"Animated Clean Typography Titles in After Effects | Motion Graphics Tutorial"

This video is brought to you by PremiumBeat.com. All right, so there's so many different ways to create minimal and exciting titles.
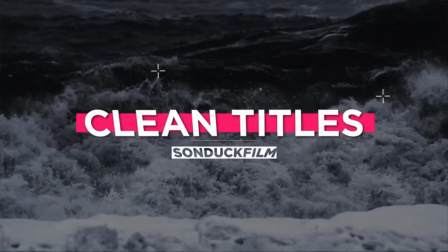[0:06]
That's why I'm gonna just dedicate this video to creating one specific title, and we're gonna talk about a handful of techniques to create this amazing title. Hey, what's going on, internet? This is Josh Noel from SonduckFilm. Welcome to our channel. If you're new here, be sure to hit that subscribe button.
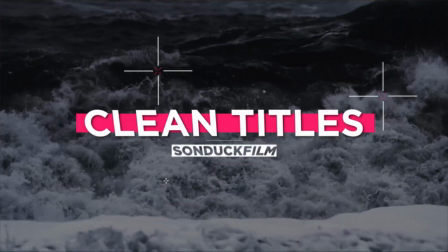[0:23]
So one of the big components of this tutorial is talking about the mindset behind creating these titles so you can create whatever you want to do. So we're going to talk about that deeply in the video. So without wasting more time, let's jump into our tutorial and let's start creating some really cool titles.
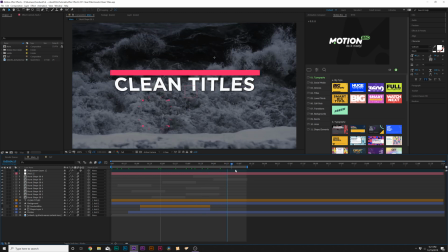[0:37]
All right, we got After Effects loaded up, and we have a lot of great subtle techniques that we're going to talk about in this video.
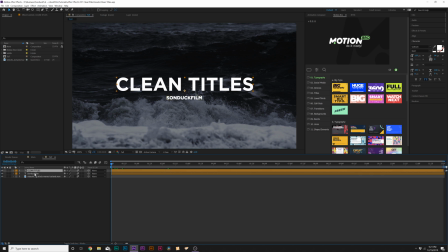[0:43]
So let's come here to our tutorial composition, and we have our two titles in here already. No animation, just have them laid out. I'm using the typeface Gotham, and this is a bold font right here.
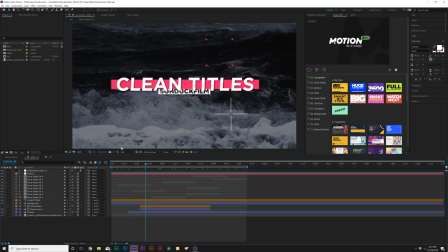[0:52]
The first thing you want to do when you're creating titles is to set up the background elements and get it all going and get it set in place before you do any animation.
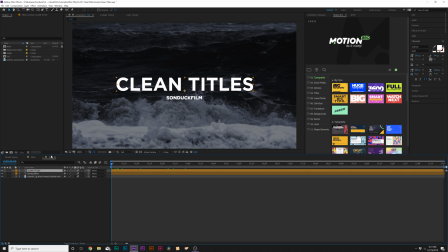[0:59]
So the design is first. So once you have your title in there sticking out with your Gotham typeface or anything similar, you want to grab the rectangle tool, and we just really want this to stand out. So we'll make sure no layer is selected, and we'll draw out a rectangle in the middle of our title, and we come here and change our color.
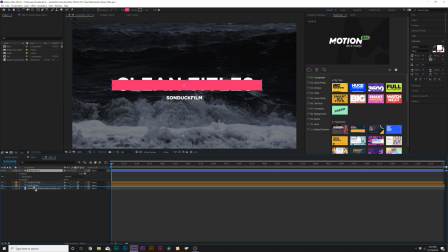[1:16]
And let's go ahead and make sure this layer is underneath our main title, and we'll make sure that this is in the center.
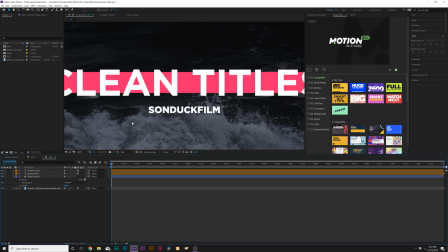[1:20]
So now we have our background on our title, and that looks okay, but I wanna make our title stand out from the background.
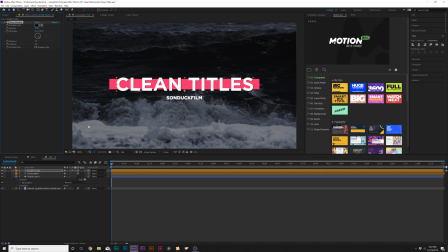[1:26]
So what we can do here is go to Effect, Perspective, and we're gonna add a drop shadow. And we can come here to Softness and kinda increase that by a little bit. Then we can come here to Edit, Duplicate. We'll just duplicate it by a little bit, and that helps it stand out just a little bit
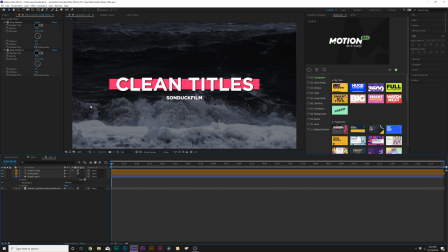[1:40]
more. Easy technique to make the drop shadow look really good. So that looks really nice. Maybe we'll actually increase the softness by like to 50. So if you're working with one title, that's fine. But if you're working with two titles, we need this to not just be hanging there. So let's go ahead and kind of keep the theme consistent, and we can create another box.
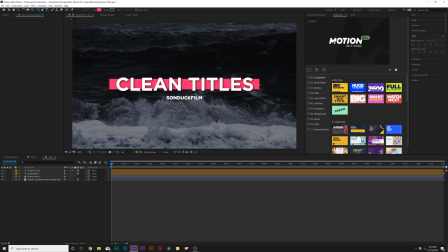[1:57]
So we'll come here to our rectangle tool again, and we can change this color to white this time.
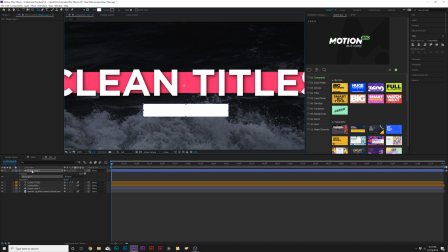[2:02]
Click OK. And we'll just draw a box around our second title if you have one. And we'll grab the shape layer and put it underneath our second title. And we'll come here to toggle switch the modes here at the bottom. And we'll set the track mat to alpha inverted mat.
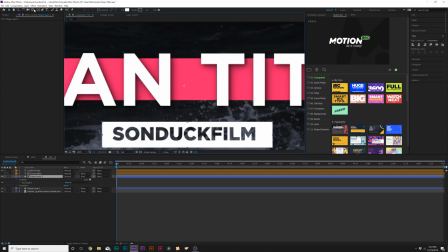[2:14]
So now we can see through our box here. And one thing we can do is control double click the pan behind tool to make sure that anchor point's in the middle. And we can kind of size this box up to fit our title exactly how we need it. And if we need to, we can select both of these layers here, go to the line tab and just center them up.
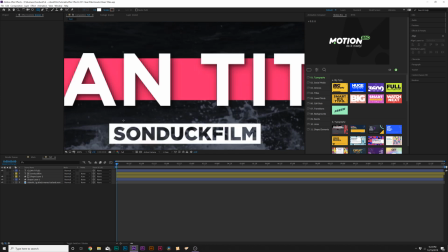[2:32]
And then we can create like a divider between these two, just kind of create a little separation, and we just draw out a rectangle like this, nice and thin.
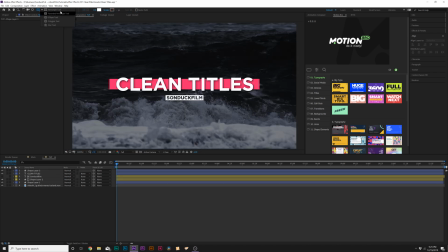[2:40]
So now we have our layout done, and the only thing we used here was just the rectangle tool, and I like to be able to keep all the elements consistent. That's why we just use the rectangle tool, and that's a good way just to create a consistency in the design, the branding of what you're doing. Just use maybe the same shape and just variate the colors if you need to. So like we can use this as like a brand color. And before we move further into this video, I wanna say thank you to PremiumBeat.com for sponsoring this video.
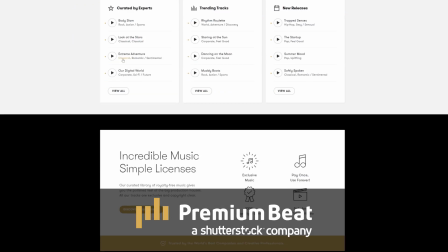[3:04]
PremiumBeat is a royalty-free music provider for your creative video and motion graphic projects.
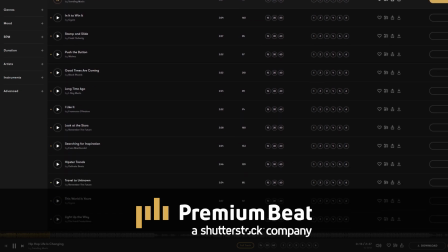[3:09]
They have an extremely popular library with thousands of songs to choose from,
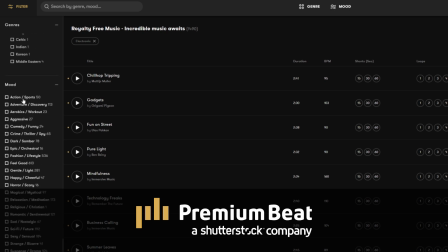[3:13]
and they have a very easy in-depth search and menu filter system that allows you to quickly find the best songs for your video. So for your next video project, be sure to check out PremiumBeat.com for your royalty-free music.
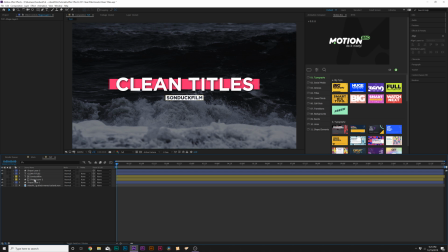[3:26]
Now we have the design done, we need to talk about animation, and there's a lot that we can do with animation, but I want to keep it very seamless, just kind of going one thing at a time. So we need to reveal on our title. So the first thing we'll do is we'll grab our big, background box here, and we need to animate this. So we'll go to our shape layer, open this up, go in the rectangle one, go into the rectangle path one, and you'll see size and position.
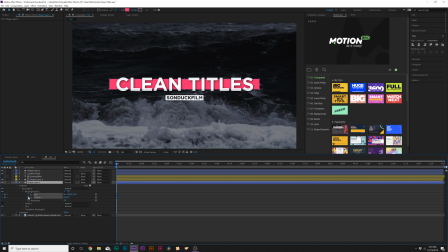[3:45]
These two properties are very important. Let's add a keyframe for both of these. And let's move them forward in time. Then let's come here to the Y position and bring this, below our title like this. And we can break the chain for size and bring the Y size down to 0. So now this will simply happen. Okay, cool. But let's come here between the keyframes.